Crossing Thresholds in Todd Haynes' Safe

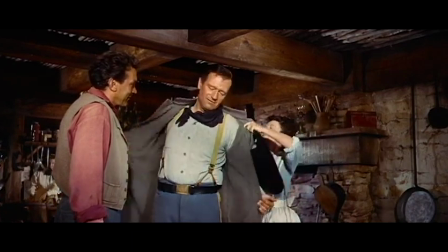[0:00]
The use of thresholds as a liminal space for characters is not a new trope in film.
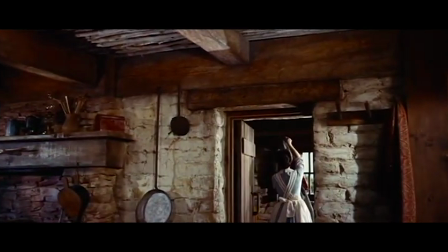[0:05]
It has been used throughout history in films like The Searchers, Rear Window, Twelve Years a Slave, and Norma Rae.
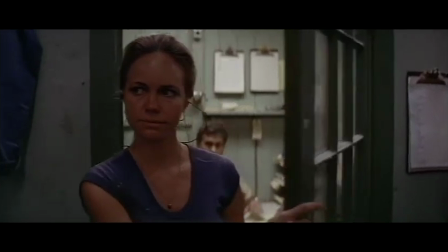[0:12]
In each of these films, the act of crossing the threshold signifies a significant choice made by the character in question.
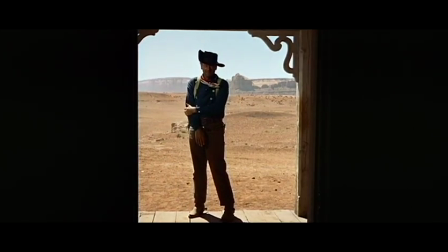[0:20]
In The Searchers, Ethan favors the Wild West over society, which sets him apart from the characters who enter the house. In Rear Window, Lisa performs willingly for Jeffries by entering a dangerous space in which she could be killed.
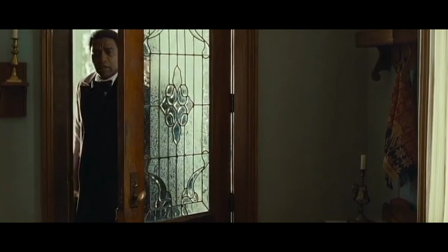[0:35]
In Twelve Years a Slave, Solomon enlists Bass to write him a letter resulting in his ability to
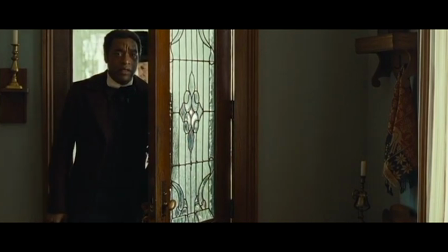[0:41]
re-enter his home and re-cross the threshold back into society as a free man.
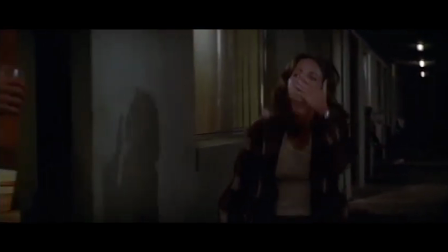[0:47]
In Norma Ray, Norma decides to renounce the abusive men and systems in her life and trust Reuben by
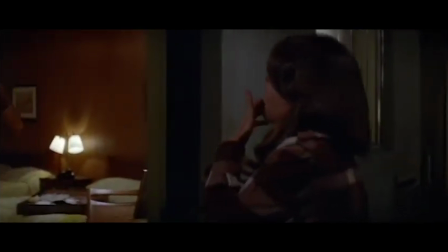[0:54]
entering his room while unknowingly crossing a threshold into active resistance.
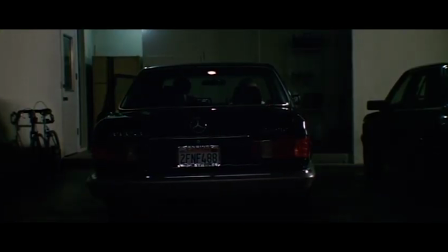[1:00]
In Safe, Todd Haynes preserves this tradition.
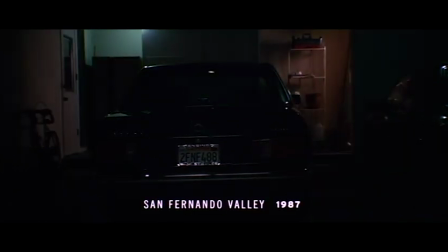[1:04]
Carol is seen crossing through doors, hallways, and rooms in ways that emphasize her separation and distance from the world around her.
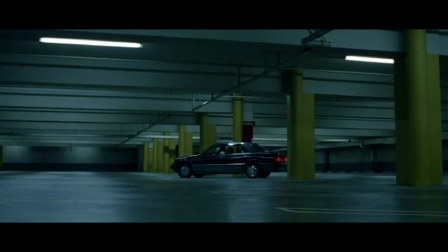[1:11]
The motif of door and threshold is a metaphor for Carol's move from
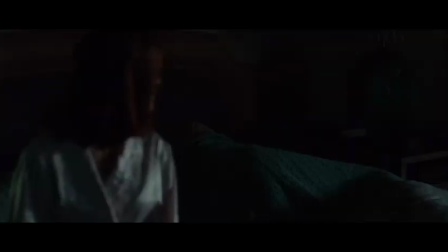[1:16]
a life of domestic unhappiness and loneliness into one of acceptance and community.
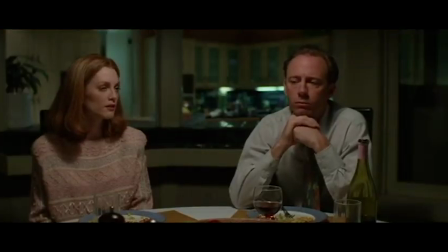[1:22]
For example, in the scene where Carol and her family are eating dinner, we see her begin to cross a threshold that will eventually separate her from the oppressive dynamics they represent, having been dismissed by her son after commenting on the gory nature of his school paper.
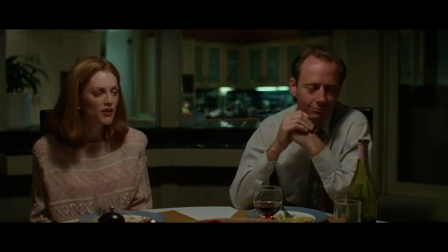[1:39] Good job, Rory. Why does it have to be so gory? Gory?
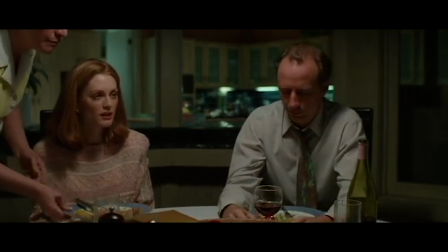[1:45] That's how it really is.
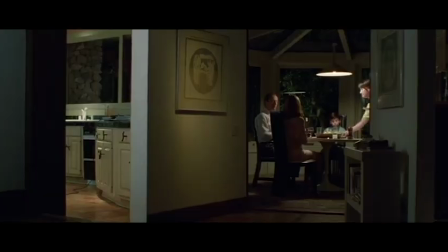[1:47]
She excuses herself to get coffee for Greg, and follows the maid into the kitchen. The wall that bisects the room draws a sharp separation across the screen between the men and women.
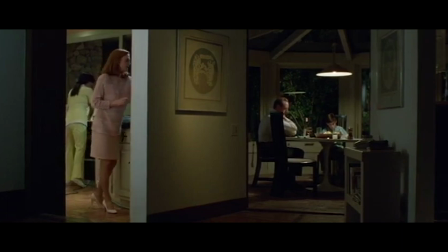[2:06]
As Carol prepares the coffee, Greg admonishes her coldly for her fruit diet.
Stop the fruit diet. Eat less dairy. That's exactly what I said, isn't it?
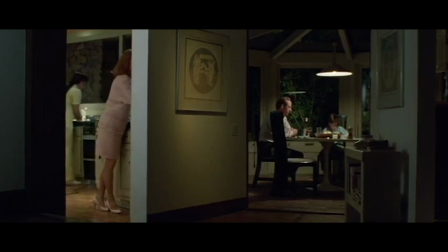[2:18] I knew that whole fruit thing didn't make any sense.
And the barrier between them allows us to see Carol's reaction unencumbered by the male gaze. Carol physically exemplifies a woman who stands in patriarchal culture tied to her place as a bearer, not maker of meaning.
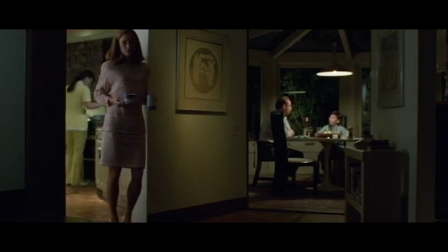[2:36] Dad, how do you spell Uzi? Just how it sounds, Uzi. guy.
This scene creates a space in which the architecture of Carol's surroundings vibrate with a palpable sense of anticipation and imminence.
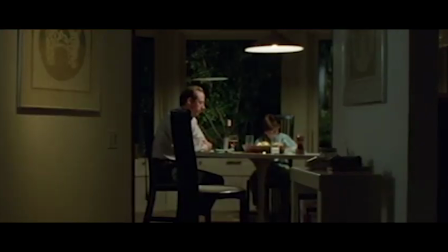[2:50]
The use of frames within frames, doors, windows,
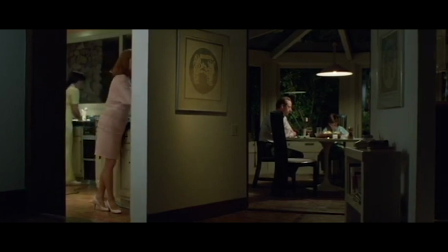[2:54]
beams, crowd the composition to emphasize the inner turmoil pounding against a keen sense of visual confinement.
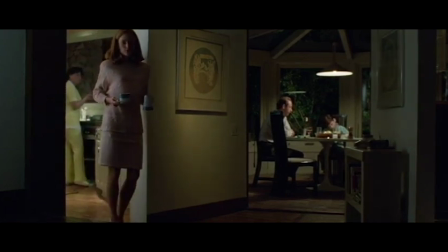[3:01]
The framing allows Carol to come into focus, but only to enforce her own sense of captivity.
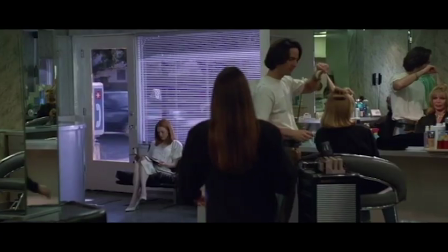[3:09]
As the story progresses, this visual sense of captivity continues as Carol becomes sicker and sicker.
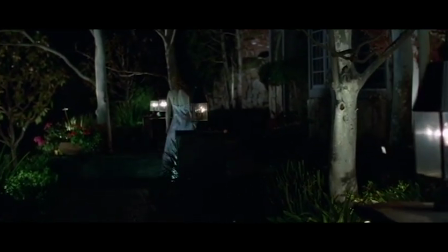[3:17]
From weaving through her garden's narrow pathway at nighttime to literally walking against the status quo at her gym,
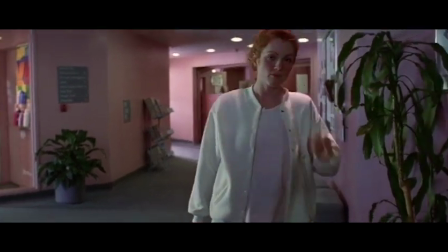[3:25]
Carol is increasingly enclosed by her environment. This leads to an increase in her panic attacks,
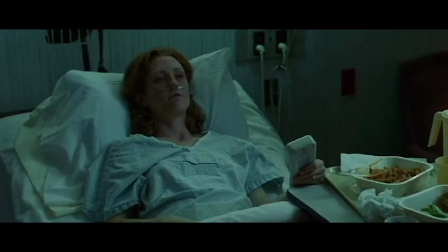[3:32]
which culminate in a seizure that lands her in the hospital where she sees a commercial for Renwood, the chemical-free commune she will end up at.
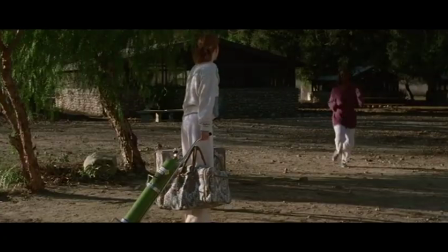[3:41]
Once at Renwood, she will leave her family life behind and be faced with the prospect of stepping across a threshold and into a new world.
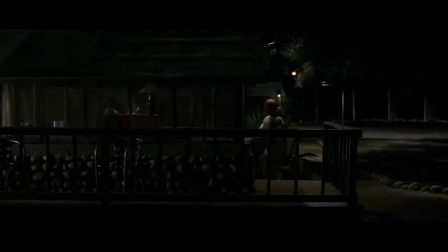[3:51]
Shortly thereafter, it becomes clear that Carol will in fact cross that threshold,
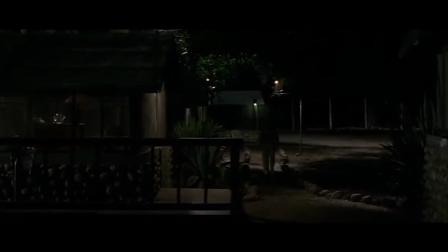[3:56]
especially in the scene where we see Carol walking up to a cabin made out of huge windows. These windows allow anyone to see what is happening in there at any given moment.
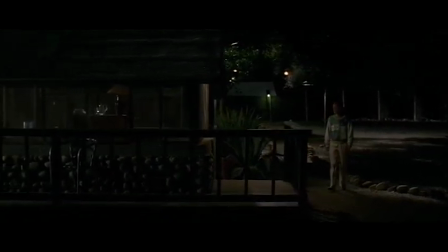[4:07]
The shot stays wide and tracks her walk up to the door and eventually cross the threshold of it. She walks into the middle of the cabin and starts to cry.
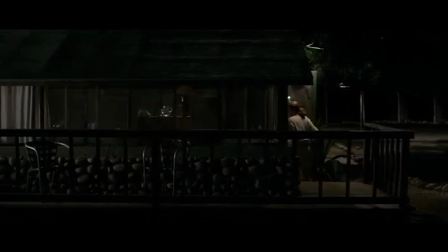[4:16]
The shot stays wide the entire time while she is crying, making her seem small.
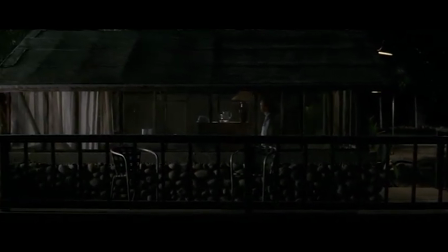[4:22]
This symbolizes the loneliness she feels even though she was just surrounded by people. She is new to this community and starts to cry because she is leaving behind her past and her family.
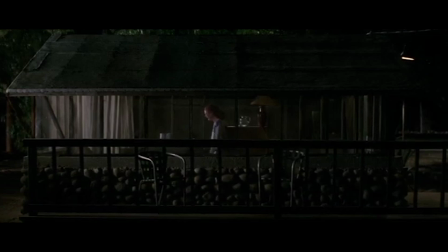[4:39]
Her crossing this threshold to mourn her old life can be interpreted as her trying to go back to how her life was while also staying in the community. She finds herself in a liminal situation, a not-quite-here-but-also-a-not-quite-there configuration,
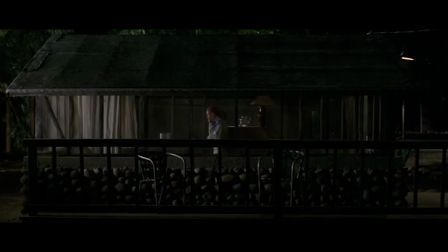[4:56]
an in-betweenness of sorts she's not quite ready to give up her old life. After some time passes someone from the community comes to check on her. The woman ends up entering the cabin and going to comfort her.
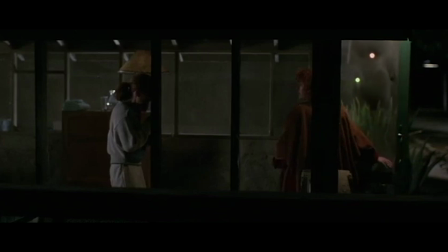[5:10]
When she goes to help Carol the shop becomes a medium close-up of them signifying that she's no longer alone and separated from everyone else.
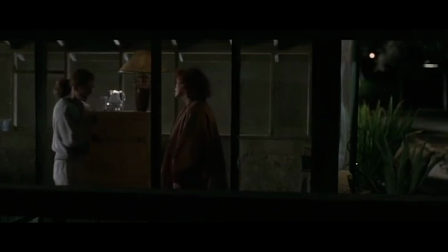[5:19]
This is the very first time that we see someone cross a threshold to join her.
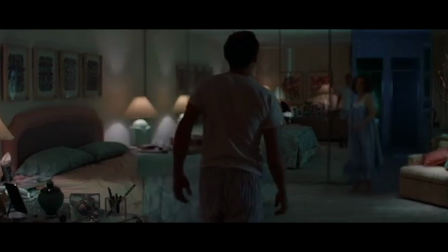[5:24]
In the past, she is always the one to go to the other person.
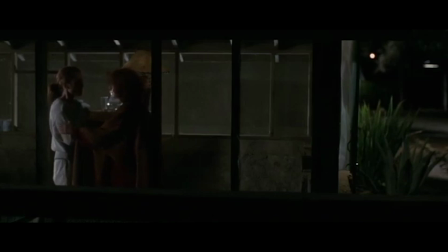[5:29]
This interaction shows Carol that the people in the community accept her and think of her as one of them.
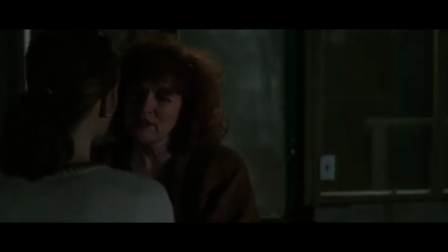[5:36]
This is something that she has not felt until this moment. This scene finalizes her crossing the threshold of her past to her future.
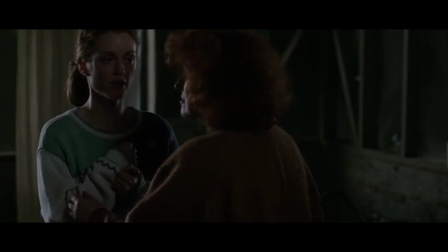[5:45]
This threshold is made up of two sides as it simultaneously connects and separates two parts of her life.
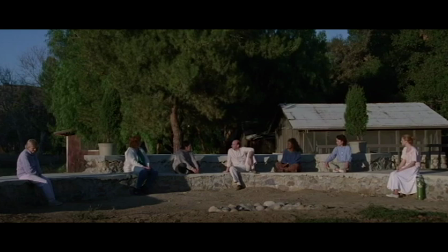[5:52]
She is connecting with the community while separating from her family.
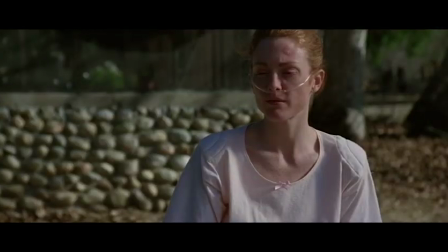[5:56]
After this scene, there are fewer and fewer shots of her crossing a threshold and of her in wide shots.
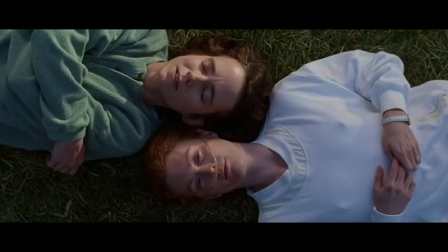[6:03]
This signifies that she is accepting her place in the community and feels content with where she is.
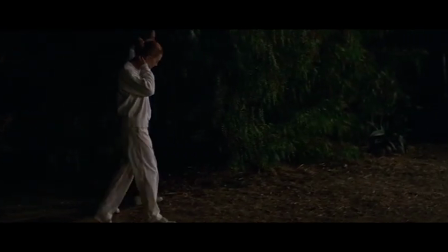[6:09]
In the final scene, Carol crosses one last threshold and learns to embrace herself as an individual in the process.
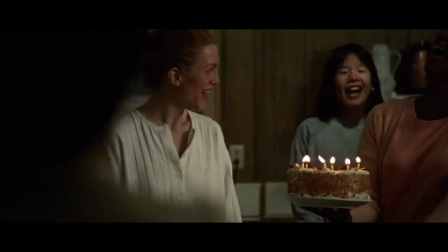[6:17]
After her birthday celebration, an event where she is truly celebrated for the first time,
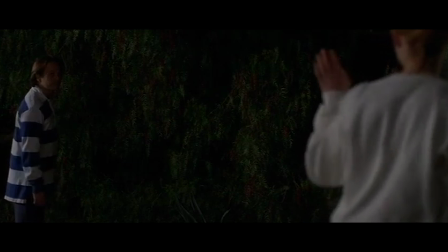[6:23]
she enters her new safe room alone, despite the suggestion of Chris's desire to join her.
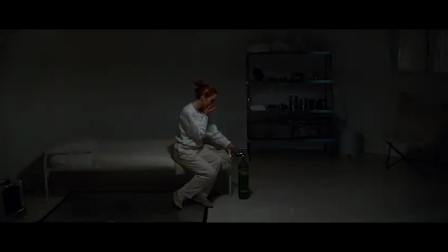[6:29]
Once she enters her room, she's seen breathing from her oxygen tank, before catching sight of herself in the mirror and putting the mask down. What follows as she leaves her crutch behind to look at herself in the mirror
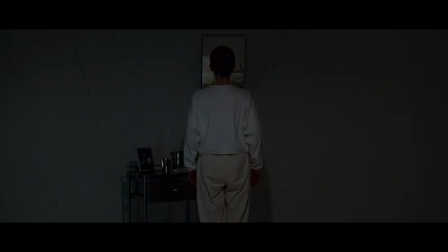[6:43]
is the completion of her crossing into a world of self-love and affirmation.
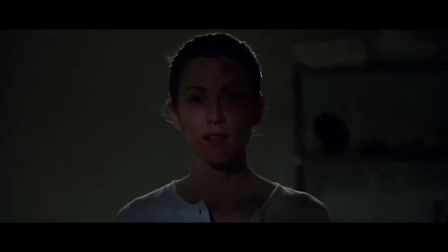We get the sense that Carol has reached a point of no return,
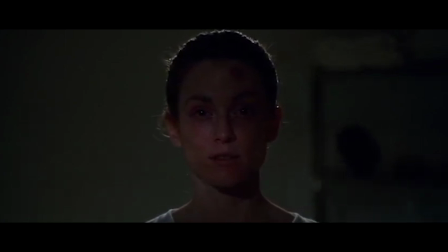[7:03]
and that although she may not find total happiness at the commune, she will never inhabit her previous roles again.
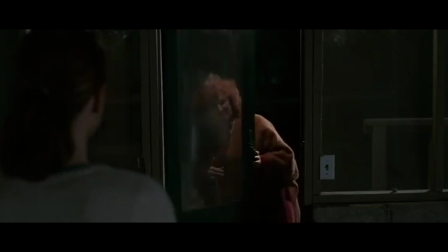[7:10]
The theme of crossing a threshold to transform is oftentimes supported by stylistic choices.
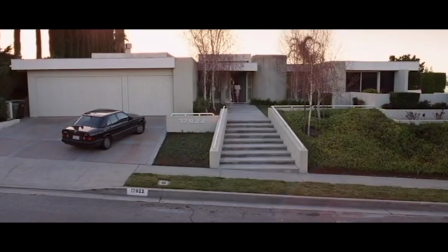[7:17]
In the first half,
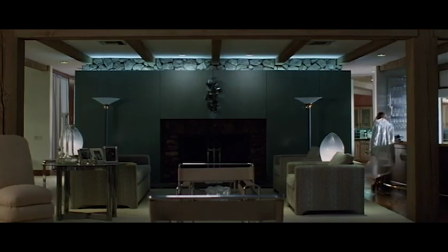[7:18]
Haynes uses wide-angle shots and places barriers between Carol and the camera that make it seem as if she is alienated from everybody,
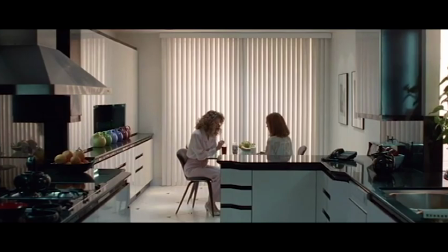[7:27]
including us, the audience.
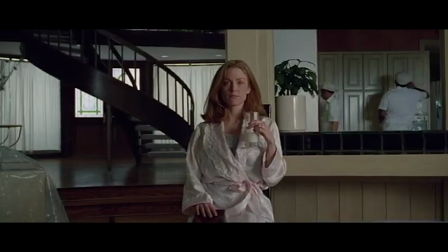[7:29]
Slow dolly zooms coincide with her panic attacks to increase the sense of claustrophobia that is plaguing her and will ultimately drive her to leave.
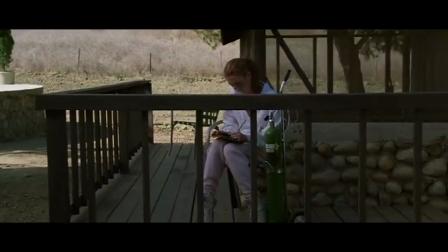[7:38]
In the second half, these stylistic choices fade out as her sense of belonging increases within the commune and within herself.
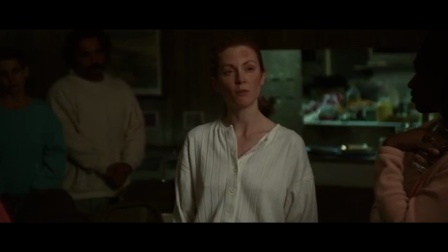[7:47]
Ultimately, Safe paints the picture of a woman who finds greater comfort and security
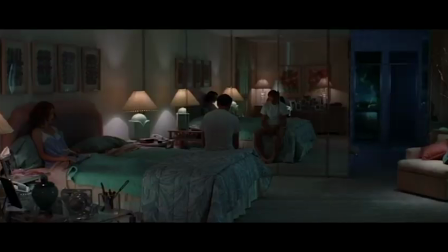[7:53]
in humble spaces than those of wealth and privilege in her suburban life.
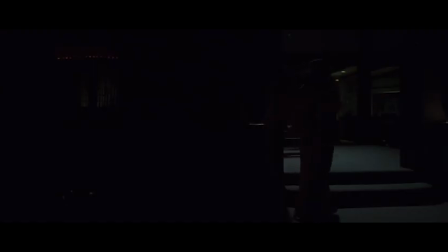[7:58]
In order to realize this, she crosses many thresholds, both literal and symbolic, to take the first step into a world of self-acceptance.